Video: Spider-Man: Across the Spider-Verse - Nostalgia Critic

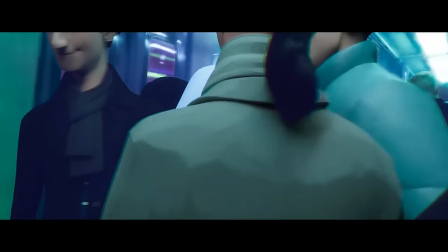4:09 In this line of work, you always wind up a solo act.
You ever go somewhere when your mind is racing with a million thoughts and you see the real world but also all your dilemmas surrounding you?
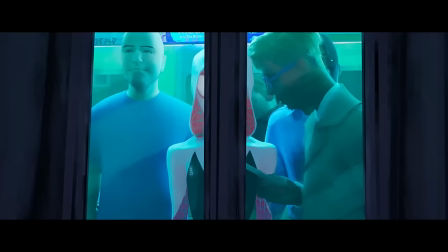4:21 That's what this is doing.
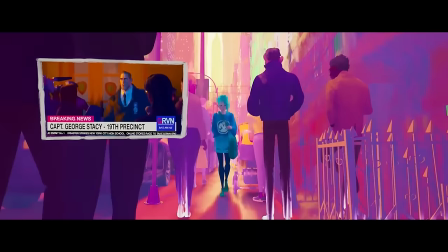4:23 Spider-Woman, Miles, Peter, her dad, all these images flash in the background as time seems distorted, just fading from one location to the next.
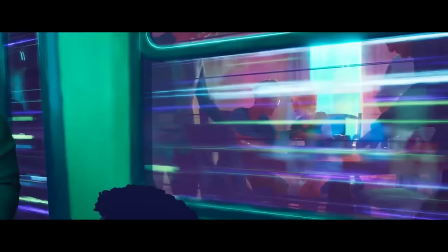4:31 Some things are very clear, other things are very fuzzy. There's a lot of detail, but it goes by too fast for you to focus too much on it. It's also a cool touch that this art style is also mimicking the Spider-Gwen art style from the comics.
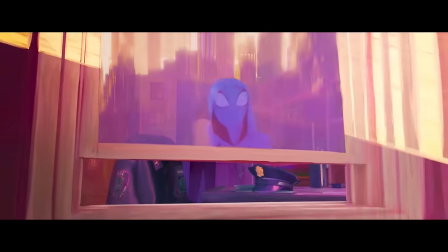4:42 As you probably guessed, it looks spectacular.
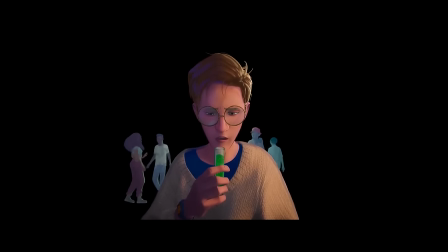4:45 Yeah, I'm sorry I'm kind of low on jokes right now, I just still can't believe I live in a world where movie this consistently amazing exists.
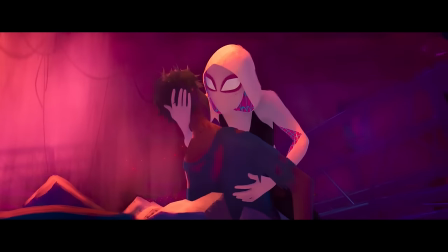4:52 No, no, no, no, no, no, no. What did you do? I just wanted to be special.
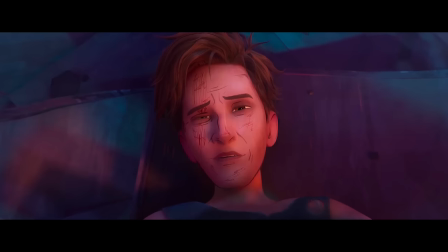4:58 Like you.
This version of Peter, I don't even think has five lines, but I am torn apart watching him die in Gwen's arms, and we don't even see her face through it.
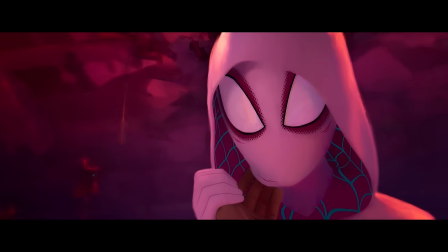5:07 Gwen? Gwen? Don't worry. Who's Gwen?
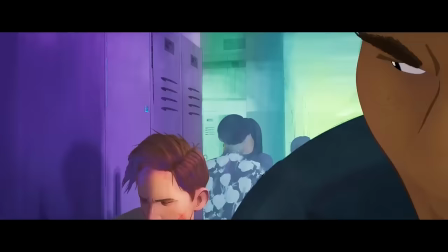5:11 It's secretly sneaking in that much emotion in literally seconds without you even being aware of it.
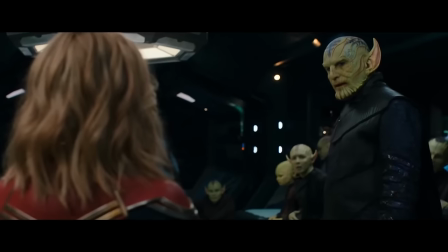5:17 You hear that, exposition dump movies? You don't need to just bad ADR your plot points god damn make us feel what's going on instead
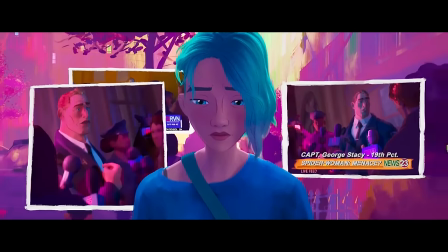5:23 of just telling us Peter Parker is my daughter's best friend.
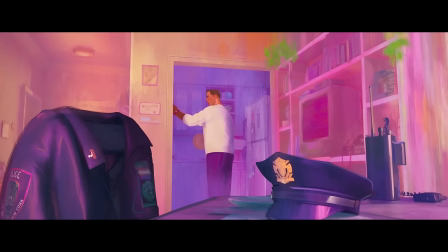5:28 I will not rest until I find this spiderweb Slight conflict of interest,
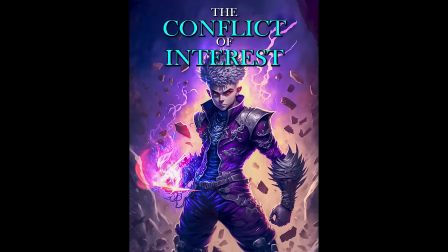5:33 but hey comic book movies I think you could literally have a comic book character call the conflict of interest She killed your friend.
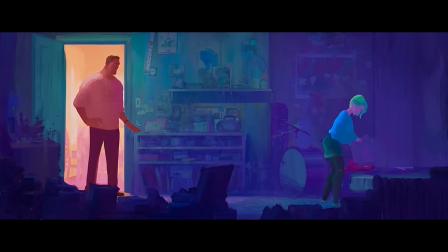5:40 You don't know that.
I don't want to argue about this Yeah,
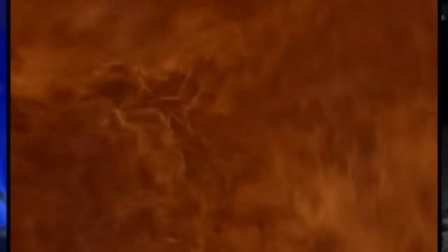5:44 I can tell this movie is doing what Ang Lee's Hulk was trying to do where it has the layout of a comic book to display the heightened placement of people's emotions.
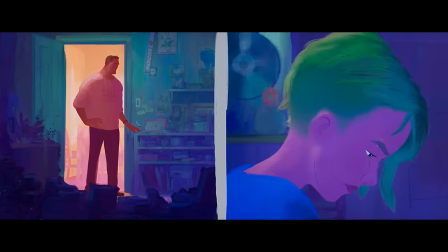5:52 Like, why just have a close-up here when you can have a close-up and a wide shot seeing both their reactions?
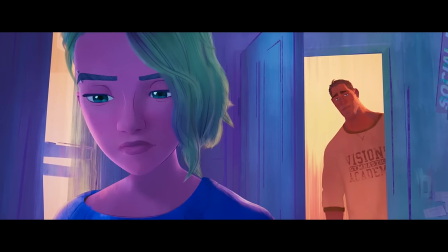5:57 In fact, I kinda like the father is further away, like he's more behind in information,
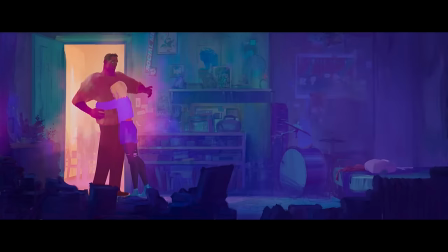6:02 but then she goes back to hug him, like, she's taking a step backwards from her world to be with him.
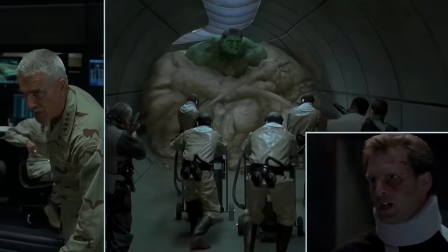6:07 See, that's the difference between this and Ang Lee's Hulk, because Ang Lee's Hulk is... Ang Lee's Hulk.
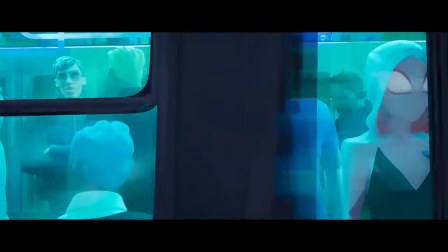6:12 This has much more of an understanding about why certain visuals are emphasized in comic books.
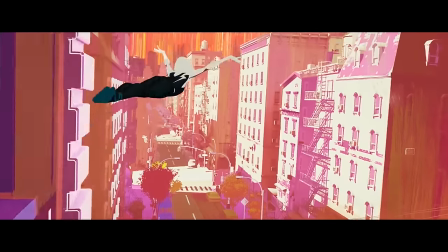6:21 Ah, the reason this wasn't shown in the UAE. Take that country not seeing one of the greatest cinematic achievements in years.
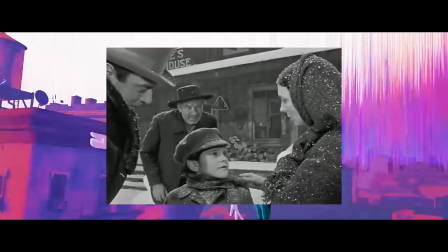6:27 Feel free to block Citizen Kane if young Charles looks a little too much like a girl at any point. You won't be missing anything in point.
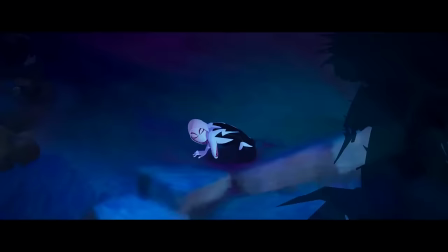6:33 I am a vulture, the pinnacle of man's genius.
Someone breaks into the Guggenheim Museum, and it turns out it's a version of Vulture from a Renaissance art dimension.
Where are you from, bud? I am an artist, an engineer.
This is so detailed, there's even notes scribbled around him, the same way Da Vinci would scribble notes on his work.
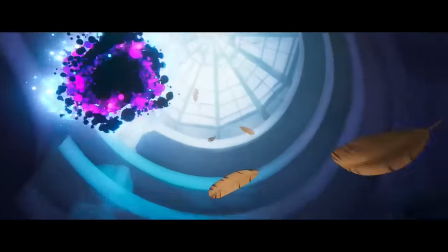6:51 Also, I gotta respect a film that thinks Jeff Koons is overrated.
AHHHHH!
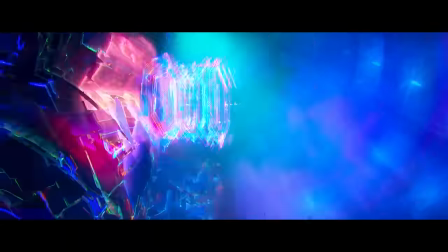6:55 But other spider folks start coming through the portals, with music that, I don't know about you, but I just cream my jeans whenever I hear.
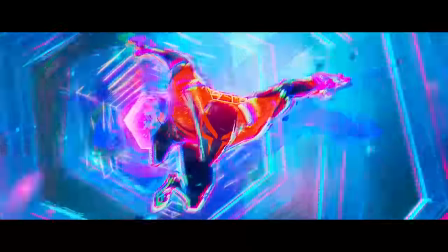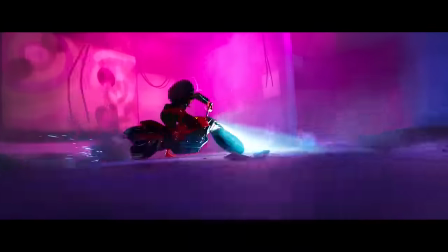7:06 Do me! And we're introduced to Miguel O'Hara and Jessica Drew. Did I mention, by the way, on top of this movie being a visual masterpiece?
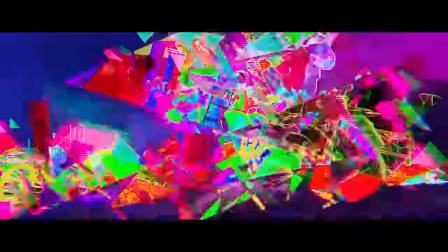7:13 It's also funny as hell.
Maybe you could stop making a mess at the art museum for no reason? You got this art! We're talking about it, aren't we? I mean, it's no.
Hi, hunch. Goddamn these movies.
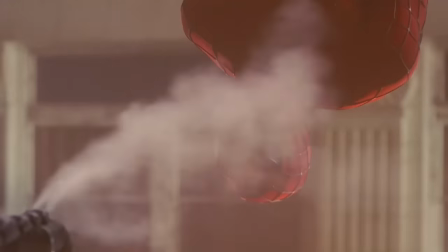7:23 I mean, I like them, but... We could've been getting these!
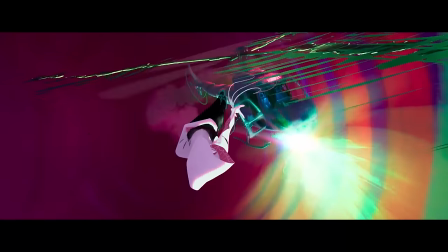7:29 It's pretty cool how Gwen uses the rhythm of her music with the rhythm of saving lives, as shown by the propellers next to her spinning her drumstick.
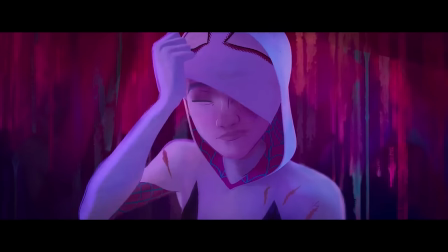7:38 Thus, Vulture is defeated, but Gwen's father discovers the truth.
I didn't have a choice. How long have you been lying to me?
I love how they change up the background during this talk with every edit back and forth.
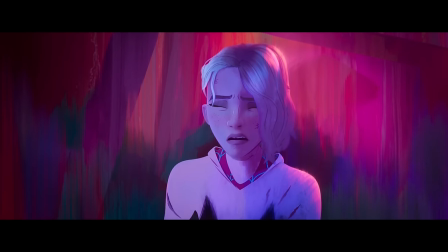7:49 Like, both their worlds are melting into something sad and unpredictable. I adore anime movies where the backgrounds give you half the emotions.
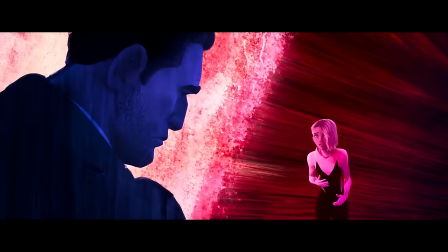7:57 And once again, all these look like panels out of a breathtaking graphic novel.
You have the right to return.
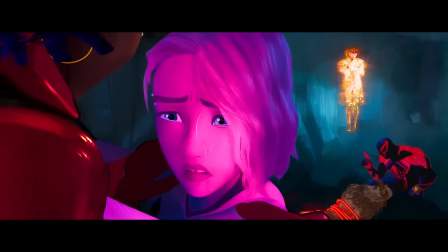8:03 Dad, stop! Don't get any closer!
Jessica and Miguel save her, though, and invite Gwen to join their legion of spider peeps.
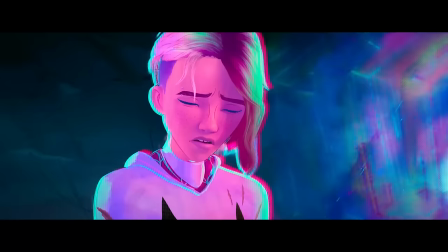8:09 As it looks like her world here is destroyed.